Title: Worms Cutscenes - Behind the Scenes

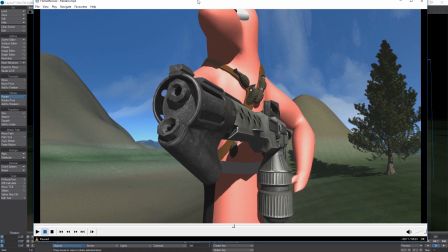[45:45]
But yeah, it was a model from one of those that had been released as a free download.
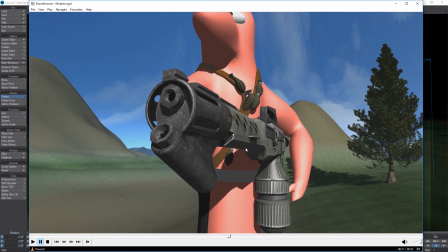[45:54]
So I thought we might as well make the use of it. And it's quite nicely detailed, but being a game model, you can actually see, again, on the outlet there, the edges of the polygon.
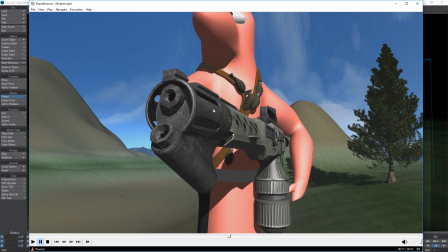[46:05]
So it wasn't perfect. And annoyingly, it was poked right into the camera. So if I was re-rendering these again, I'd go back and just put some more geometry in there.
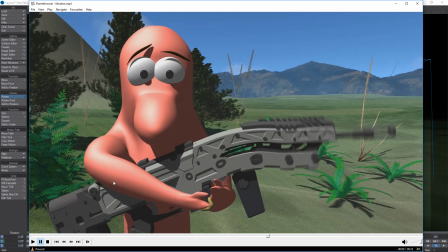[46:17]
Now that effect there, if you remember on the original one he had a sort of a bluey grey gun and it drooped down, but because there wasn't a lot of detail in the way it drooped,
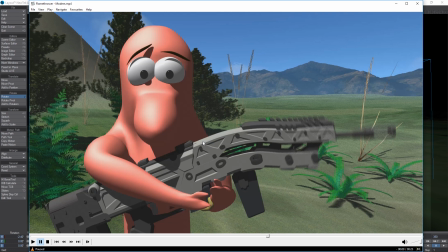[46:30]
because you can't just bend flat surfaces like I mentioned earlier, so for this gun I actually put in about a thousand slices all along the length of the gun so that I could put bones in it and bend them down and there wouldn't be any flat edges to worry about.
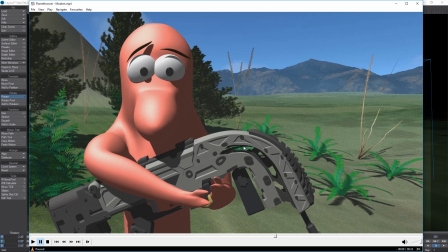[46:46]
so you can actually see that it sort of pinches up a little bit there because and it did it in the original animation um because where it's where it's bent over it's sort of tucking some of the geometry up inside um but yeah it's what it still works it looks quite nice
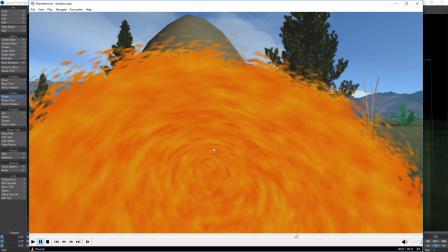[47:04]
this i didn't change i actually was pleasantly surprised by how well this worked for what it is it's basically it's an orange cone that's twirled around pointing at the camera it's ridiculously simple but it works really really well so I like the look of it and so I kept it
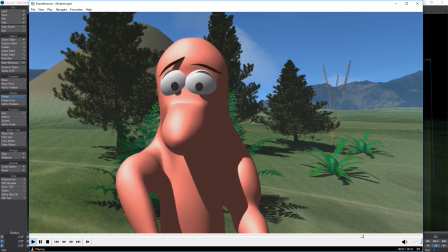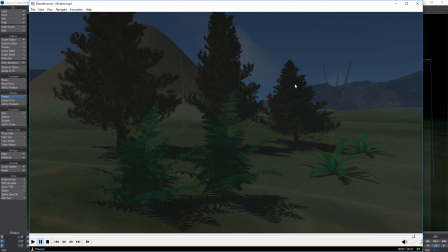[47:28]
and the melting there that was an object and another version of the object that had been stretched and deformed and you just basically tell the software morph from one to the other Now,
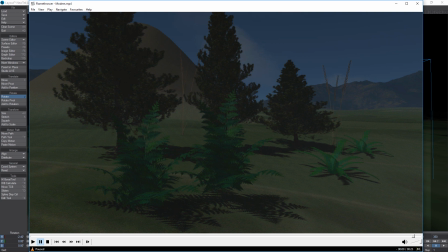[47:41]
because the original worm had been recreated, we got the new Meta 2 worm, when you come to morph it, the morph doesn't match, it has to be the same number of points and in the same places, so it broke the animation.
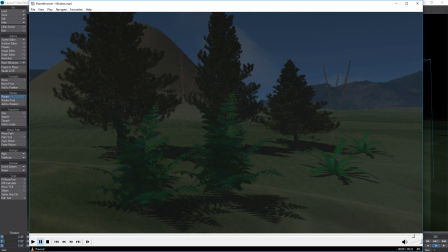[47:54]
So I had to get the new Meta 2 worm and morph him into roughly the same shape as the old one, and then it started working. So that was that. This is the teleport scene.
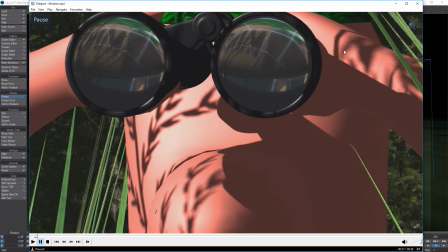[48:07]
Now, we were actually missing two shots in this animation. It's the bit where just after you see him sort of have an idea as if to say, ah, a cliff, I could go up there.
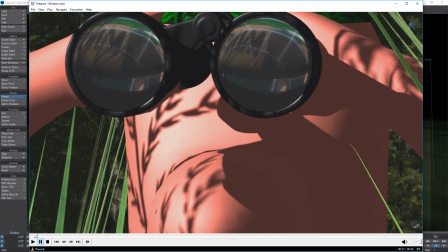[48:24]
And in the original video, you then see him hold up like a blueprint paper, a piece of paper like a Wile E. Coyote in an Acme cartoon. and he you seem sort of plot you know go up there drop bomb on baddies win get stuff and there's two shots there and
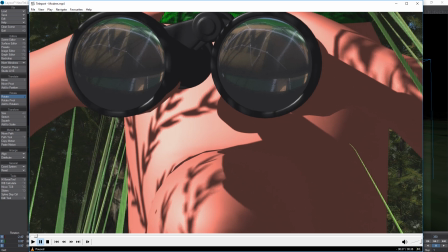[48:43]
I couldn't find scene files for them on the drives so we had to lose them in the re-render and lose them in the modern version this is the real reflections that I talked about so this is the same binoculars model as was used in the original animations but what I've done is I've applied that smoothing
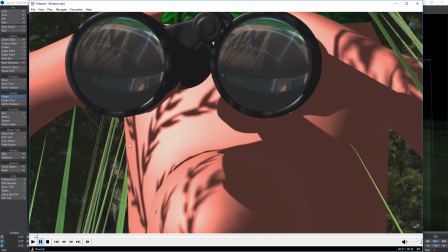[49:02]
technique that subdivision surfaces and it's allowed it to be rounded off and it's it's put more detail in instead of some sharp sharp edges and curves so yeah this is a this is a render that we did um using real reflections so
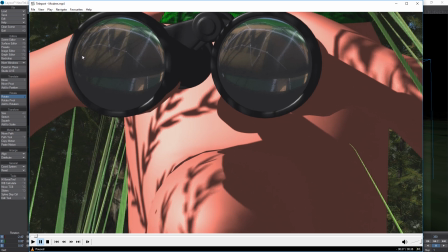[49:18]
that it actually points back over the because there's a minefield basically behind the camera and so that's what it's seeing from that point of view,
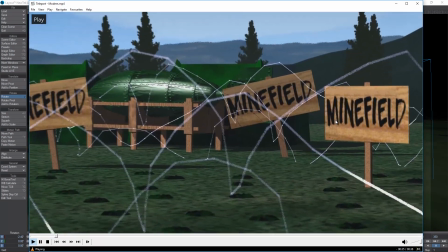[49:26]
which is this shot here.
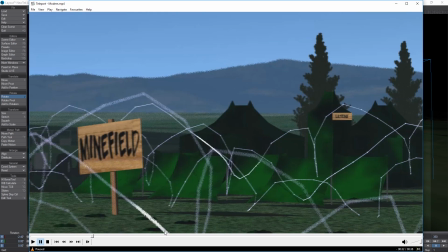[49:31]
I love the fact that you can barely see it and you really wouldn't have been able to read it in the original, I don't think, but one of these tents just says latrine on it. All the others, it did say danger minefield, but this image on this sign was missing, so we had to recreate that.